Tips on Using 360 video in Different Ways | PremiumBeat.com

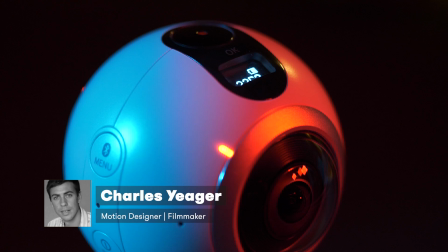[0:00]
Hey guys, this is Charles Jaeger with PremiumBeat.com. If you're someone who doesn't like 360 video or VR,
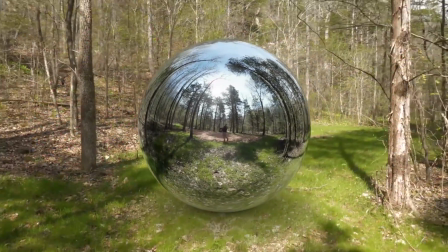[0:06]
in this tutorial I want to show you some cool alternative uses for 360 cameras and VR effects that might change your opinion.
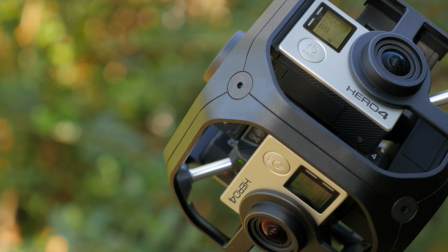[0:19]
There are a lot of people out there who are really passionate about 360 video and VR,
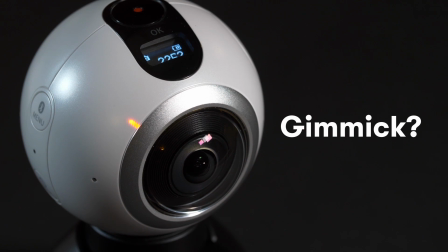[0:23]
but I also realize there's a large portion of people who view 360 and VR maybe as a gimmick or a trend that will pass away.
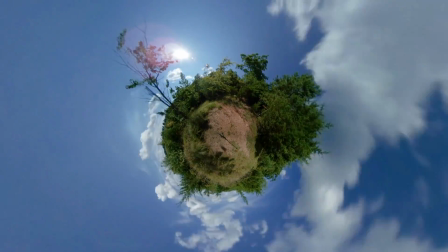[0:30]
But even if you're not into 360 video, I think you might be surprised by all the benefits 360 cameras and VR effects can bring to normal video production.
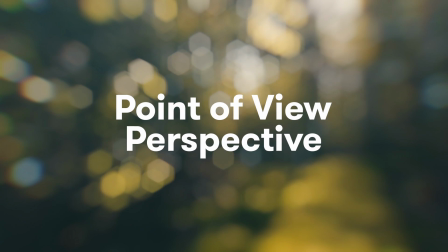[0:37]
The first major benefit 360 cameras can provide you with is a point of view perspective.
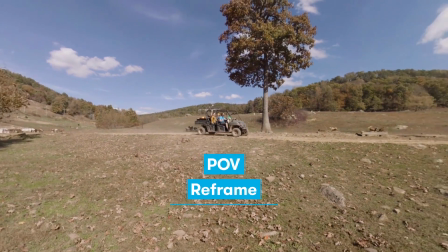[0:42]
This is also referred to as a POV, reframe, or what GoPro likes to call overcapture.
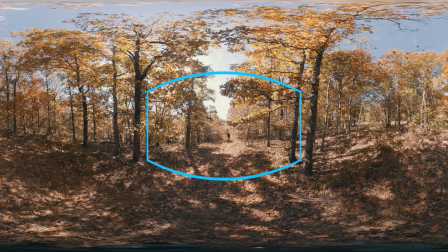[0:47]
Think of this like exporting just a portion of your 360 video, so it now looks like traditional footage.
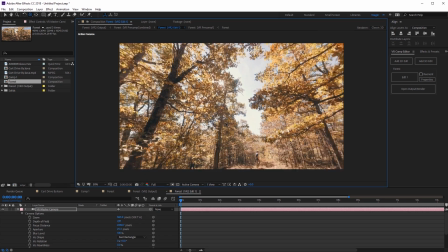[0:54]
However, since everything was filmed in 360, we can actually keyframe our virtual camera to look anywhere we want.
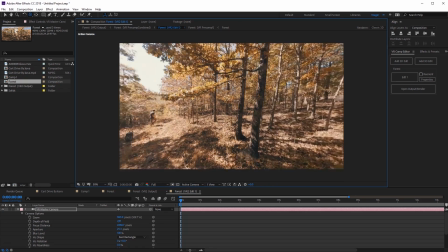[1:00]
This feature can make 360 cameras a great secondary camera when you're out shooting on location, or for documentary work, or even for on-set behind the scenes.
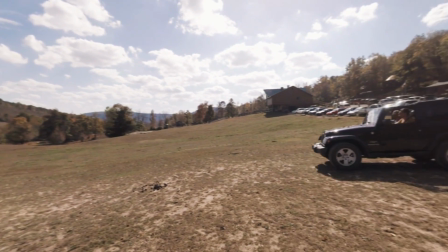[1:08]
It's almost like having a second stationary cameraman with you, again because the camera is going to be recording everything around it.
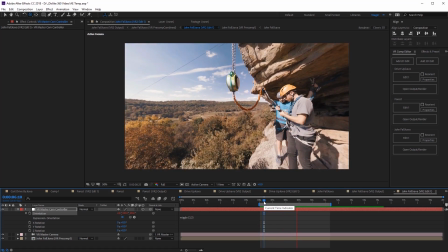[1:13]
You can also add in things like camera shake and motion blur onto the footage you output, so it makes it very difficult to tell this footage came from a 360 camera.
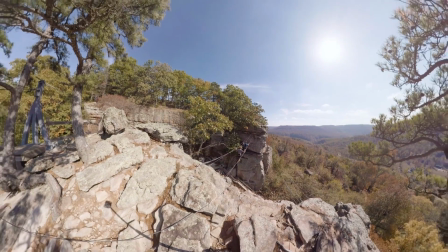[1:21]
Another great use for 360 cameras on traditional video is you can frame up ultra-wide shots that wouldn't be possible on a normal camera.
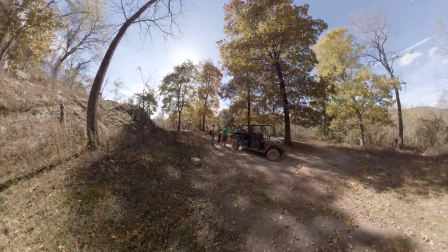[1:28]
Because the camera records everything in 360 degrees, when we format that footage for flat video,
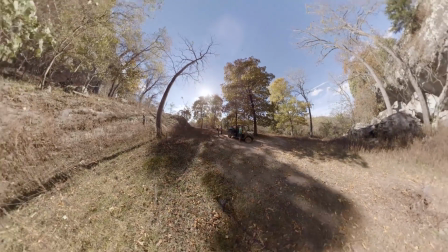[1:33]
we can push the field of view past realistic values, resulting in ultra-wide shots.
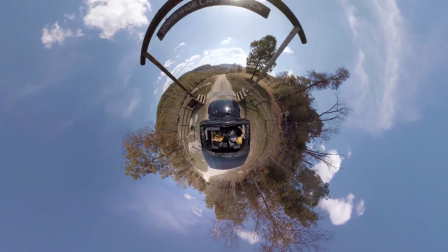[1:39]
This is also how you create the tiny planet effect that's so common with 360 cameras.
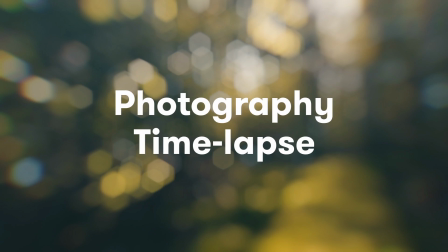[1:44]
Along the same vein, 360 cameras are also great for capturing photo time lapses.
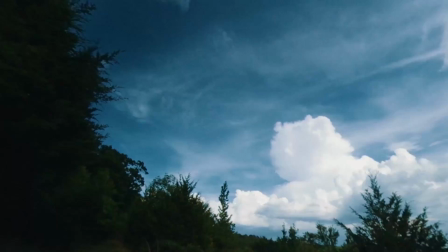[1:48]
This is because afterward you can export any perspective you want, and if something interesting happens during the time lapse, you're guaranteed to capture it.
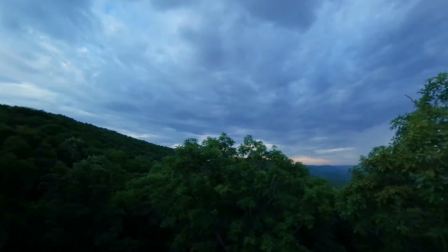[1:55]
And again, you can also keyframe the perspective and add in camera movement, which really helps make your time lapse more dynamic.
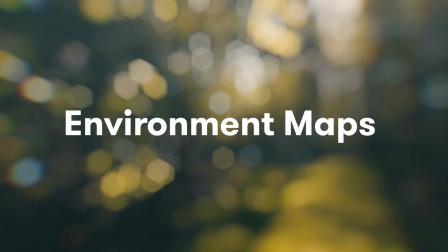[2:02]
Next, you can use 360 cameras to quickly create spherical environment maps for use with 3D models.
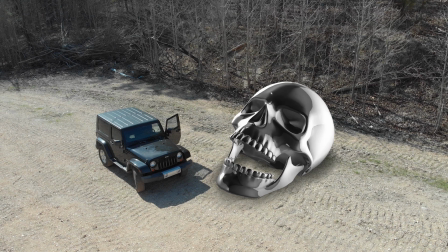[2:07]
This will really help speed up your composite and give you much more realistic results.
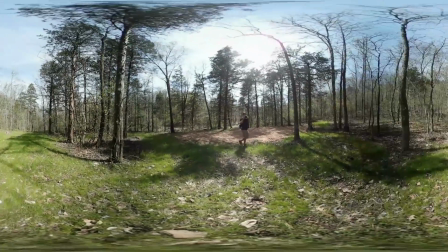[2:11]
I highly recommend a 2-lens 360 camera for this type of work, just because it's going to give you faster results and you won't have to worry about a bunch of stitch lines to correct.
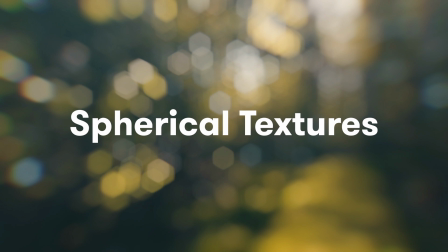[2:21]
Finally, you can also use the new VR effects in Premiere Pro and After Effects to quickly create your own seamless spherical textures.
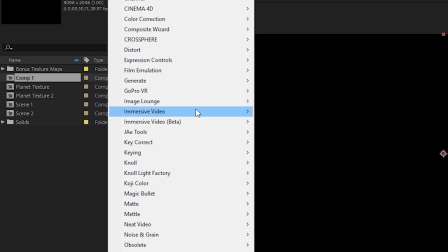[2:27]
These are located under the new immersive video effects.
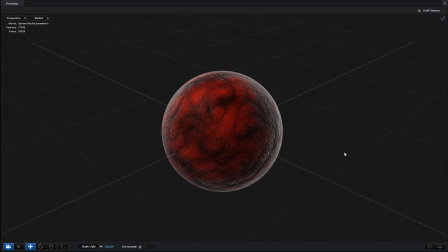[2:31]
These work great for creating things like planets or orbs, or for textures in other 3D programs, and even on objects that aren't spherical in shape.
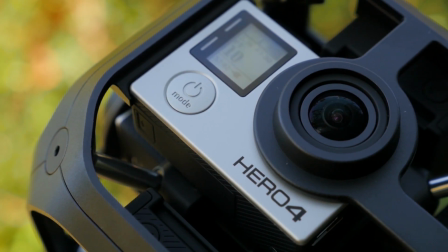[2:40]
Hopefully these alternative uses for 360 production helped inspire you to give 360 video another look.
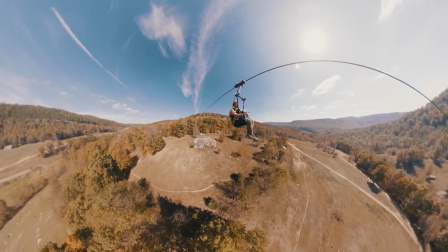[2:46]
There's a lot of fun possibilities you can do with these cameras and then output for normal flat video.
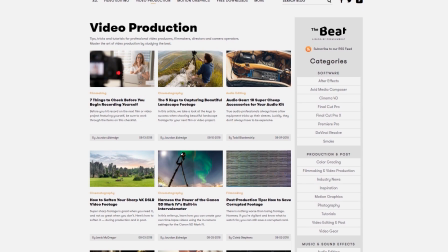[2:51]
Also guys, don't forget to check out the PremiumBeat blog for other video production tutorials just like this one.
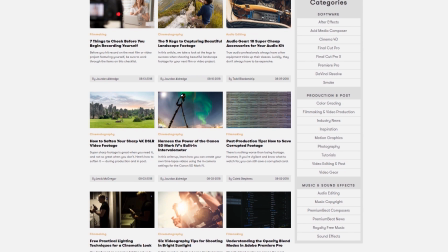[2:56]
This has been Charles Jaeger for PremiumBeat.com. Thanks for watching.